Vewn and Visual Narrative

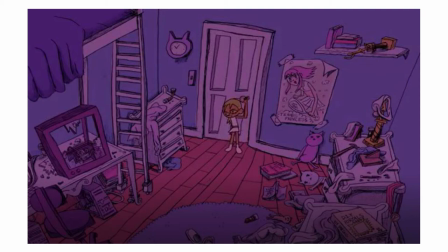(4:10)
Visually, the darkness, the trash, the uncaring expression on her face, they all work together to tell us that perhaps her mental health is in decline. She's not satisfied with this lifestyle, or not even interested in tennis, or their past victories at all.
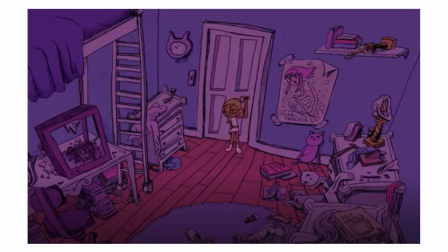(4:28)
After entering their rooms, both sisters get ready for the night.
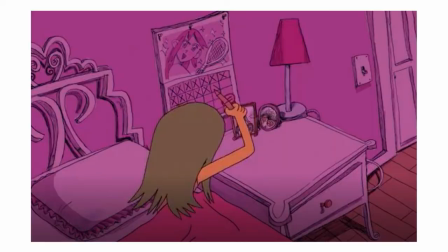(4:32)
The long-haired sister's personality is further reinforced by the way she excitedly crosses off another day on her calendar, getting closer to the championship match. She gets in bed to go to sleep, but is wide-eyed and unresting.
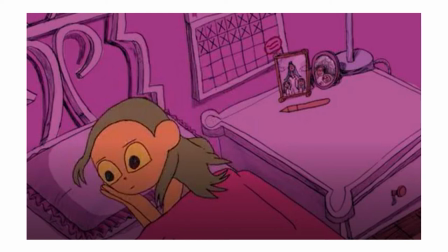(4:46)
This is a subtle yet powerful way to show the viewer that, although she's confident and excited, maybe there's something else going on. It shows that her mental health is also not as stable as it might seem on the outside.
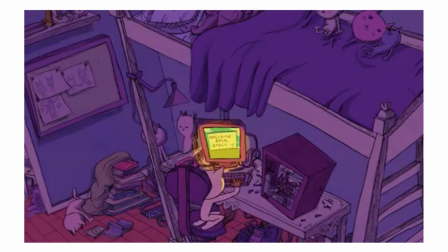(5:03)
The short-haired sister, on the other hand, puts on a pair of pajamas, sits down at her desk, logs onto her computer. She's greeted by a message saying, Welcome back, Darcy, with a little smiley face at the end. The bright computer monitor and the smiley emote visually oppose the dark, cluttered room,
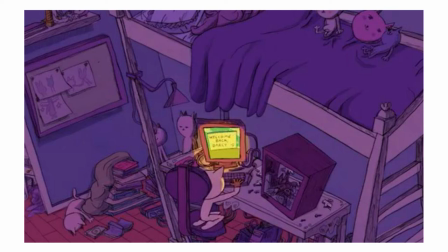(5:22)
furthering this narrative that the real world is not nearly as important to her as being able to escape into the internet or her computer. After all, if she really cared about the tennis practice they had tomorrow, would she also be in bed, trying to get a good night's rest?
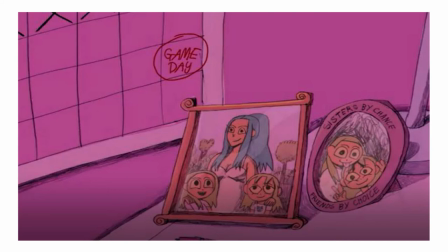(5:41)
Before the intro ends, it cuts back to the other twins' room, panning over to her nightstand, revealing a framed photo of the twins at a much younger age, a time when both of them were really happy. Standing with them as an adult woman, we're led to believe this is their mother, who clearly isn't around.
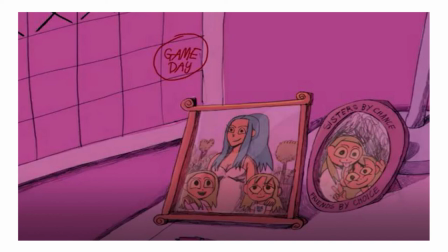(5:58)
And finally, the title sequence fades in. Twins in Paradise. Within the first 40 seconds of this animation, Vuen manages to introduce the premise of the story, the two main characters, their motivations, and even foreshadowing of the ending. All without a single word being spoken. What took him minutes to explain takes Vuen mere moments, conveying the exact same information, setting the stage for the rest of the animation. And the craziest part of all this to me is how those visuals not only offer us the narrative information, but work together to convey a larger message, reflecting on our own society. And that's where the beauty lies in Vuen's art. I could go on for hours breaking down the visual narrative aspects of Twins in Paradise, but we're out of time for this video. Thank you so much for watching, and I hope you have a great day.